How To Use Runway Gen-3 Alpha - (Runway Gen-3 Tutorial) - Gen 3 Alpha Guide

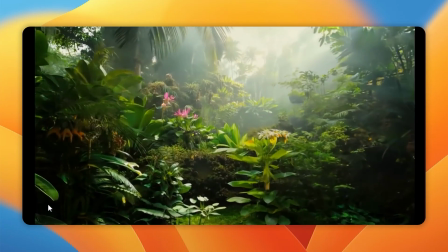(4:02)
So you can see here that the first word, establishing shot, established the environment that we're going to be in and kind of sets the scene/mood for this entire video.
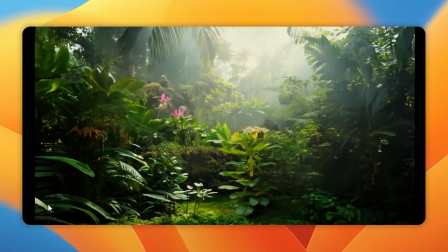(4:11)
So that might be something that you find useful, and later on in the video, I'll show you guys all of the different ways that you can direct your prompts and the videos and
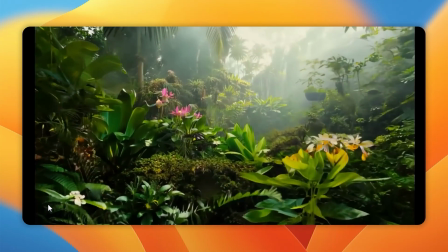(4:20)
examples so you know exactly what words to use when you're trying to describe exactly what you're going to do.
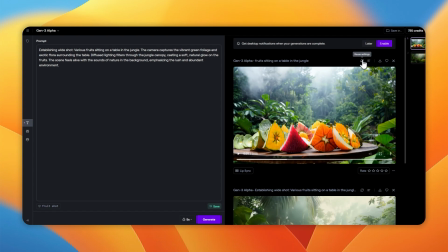(4:25)
Now, once you have your generations done, you can do many different things. For example, right here, you can click reuse the settings, and then if you click reuse like this,
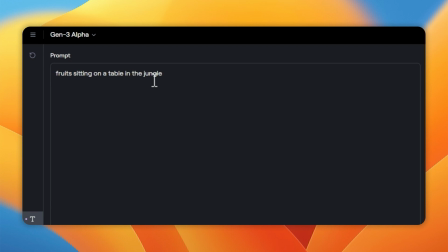(4:33)
you can see it reloads everything and you are able to once again run this prompt if you simply liked it.
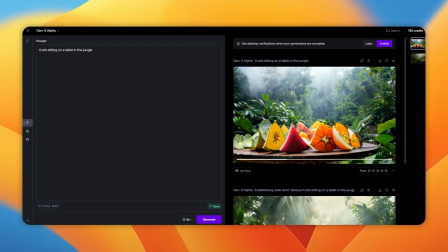(4:39)
What you can also do right here is you can click see full prompt. So for example, if we scroll down to here and we click see full prompt,
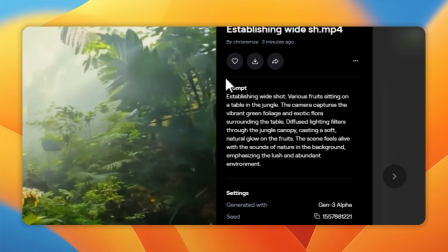(4:45)
you can then see the entire prompt and it shows you exactly what that prompt is and all of the different things. you
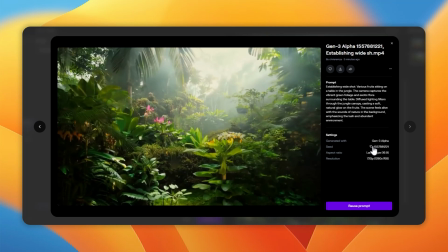(4:52)
can also see that it has more specific details that allow you to, once again, use this in other projects.
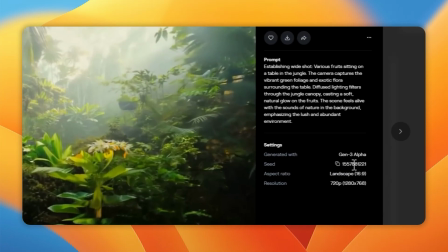(4:58)
So for example, we can see that the seed is here. And if we copy this seed, this is now copied to our clipboard.
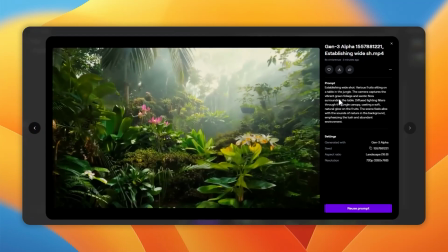(5:05)
So now we have the same seed that we can use if we want to use this similar shot/environment.
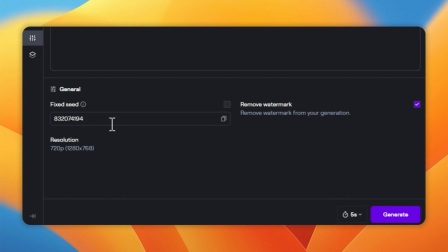(5:10)
So if we click off this, and if we go into the settings tab on the left-hand side, you can see that we can go down to here and we can actually paste in our seed.
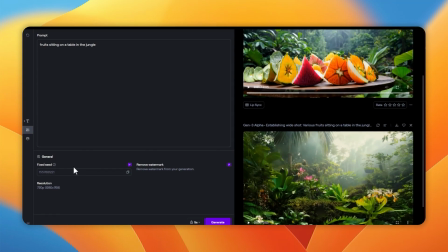(5:19)
And there is going to be that seed that we could use once again.
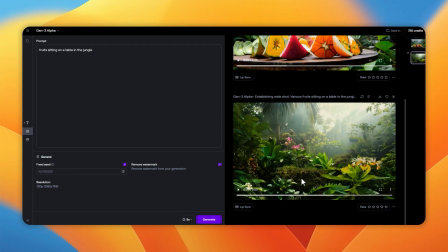(5:23)
So that's going to be something that makes our prompt a lot similar to the previous one in terms of the style, the coherence, and the way that it was shot. So this is something that is really useful if you're trying to generate some kind of consistency between your works.
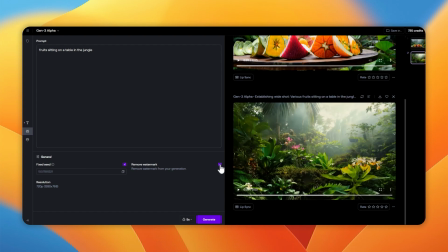(5:35)
Another button that you might want to click, depending on your work, if you're sharing this to Twitter, you might want to click, or you might want to not click remove watermark or keep watermark,
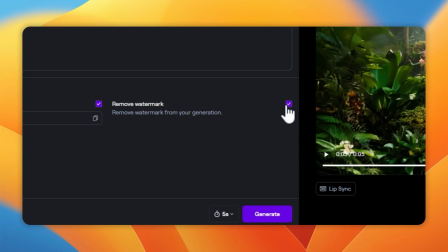(5:44)
depending on where you're sharing this. You can see here that this is a button that you can add or delete depending on what you want. I would say if you're using this for professional projects, don't forget to just click this button off, because of course this is going to generate it without it.
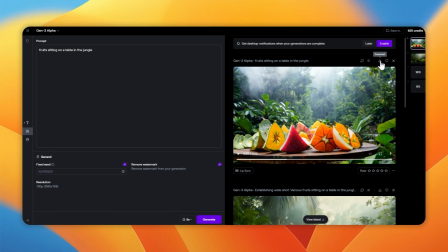(5:56)
As of course, don't forget to right hand click here and click download your video. This is going to easily allow you to download your video in 720p with remarkable accuracy. Now, something that Runway didn't actually mention that I find really cool is the custom presets tab.
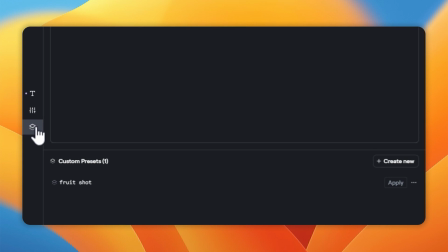(6:09)
So if we hover over here on the custom presets and we click this area right here, you can see that we have a custom presets area.
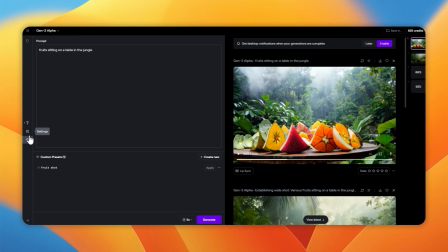(6:16)
Basically what this is this just allows you to have custom prompts that are basically already set.
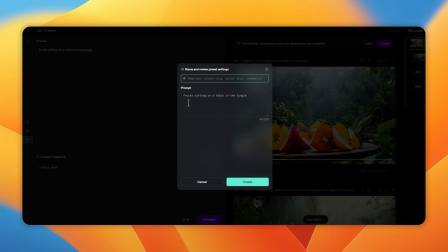(6:21)
So if you manage to find a prompt that you really like, you just want to click create new, then whatever you want to call your prompt, I could call it the fruit shot.
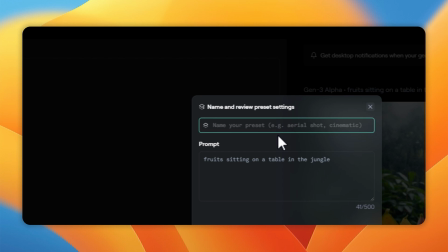(6:29)
So I'm going to type in. So for example, if I find a prompt that I really like, I could go ahead and type in the fruit shot and I could keep it the fruit shot.
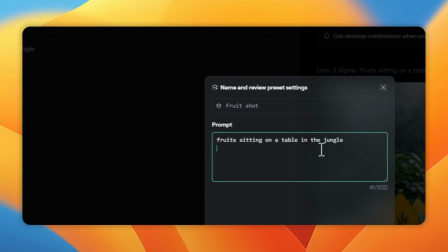(6:36)
And then of course, for the prompt, I could type in the box here. I could simply just, copy and paste something, and then I could click create.
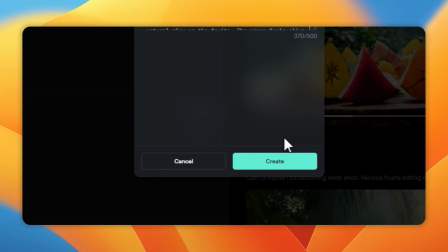(6:43)
So I'm going to put fruit shot 1 here, and then I'm going to click create. So now I've got fruit shot 1.
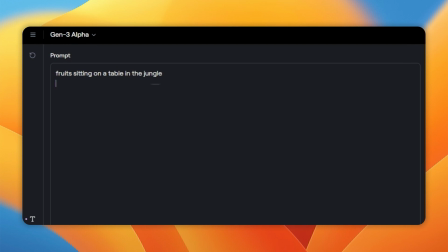(6:49)
So when I come into the box here, you can see that if I delete this area,
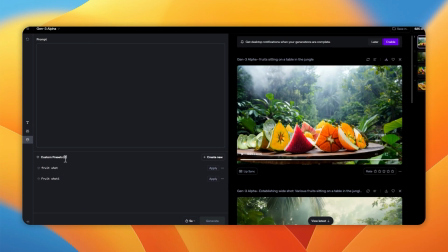(6:52)
and then all I need to do now is I go to my custom presets area, and let's say I'm using this all the time,
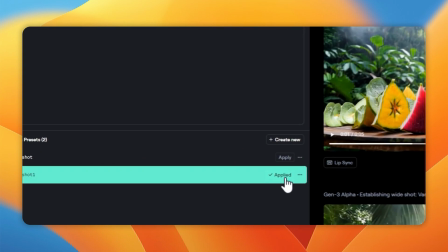(6:58)
I can easily come over to here, click apply, and then that prompt is immediately there.
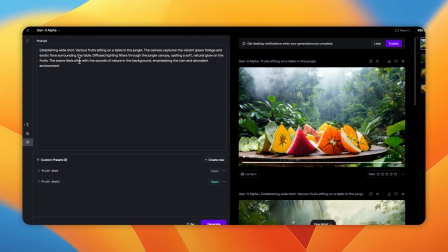(7:03)
This is really cool if I'm in a certain project that's generating consistent characters and I want to be able to just change different things,
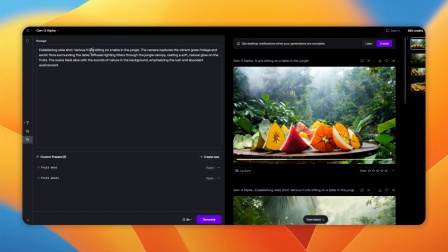(7:10)
such as various fruits, maybe to various chairs.
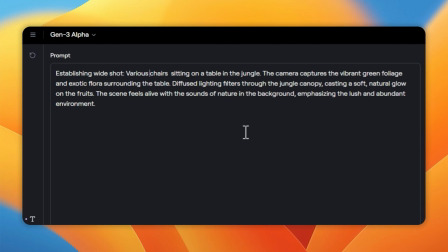(7:13)
And that way you're not going to have to, change the entire prompt in its entirety every single time.
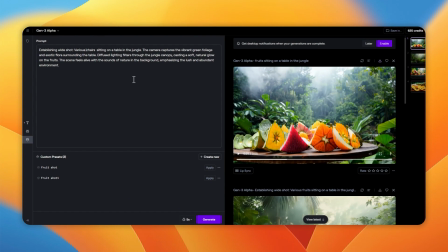(7:19)
This is just a neat way for you to save time and continue on with your workload. So now let's take a look at some of Runway's specific words and things that we should use if we want to make this even better. There are many different ways and many different styles that you can use, so let's take a look.
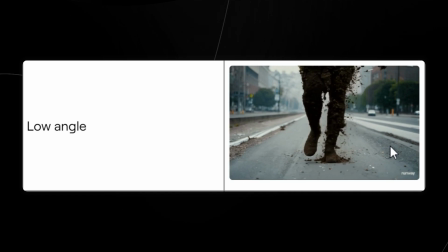(7:34)
In this section, we'll explore various camera styles, lighting techniques, and movement types and text styles to enhance your video projects. Starting with the low angle. Low angle shots are taken from below the subject, making the subject appear larger and more imposing.
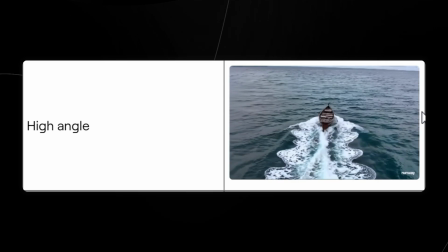(7:48)
These are useful for emphasizing power, dominance, and importance. High angle shots are taken from above the subject, looking down, making the subject appear more vulnerable.
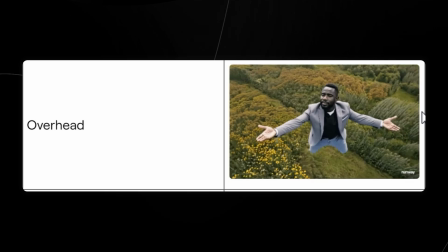(7:57)
This is useful for conveying vulnerability, insignificance, and defeat. Overhead shots are taken directly above the subject, providing a bird's eye view. This is useful for mapping out scenes, showing spatial relationships, and providing context.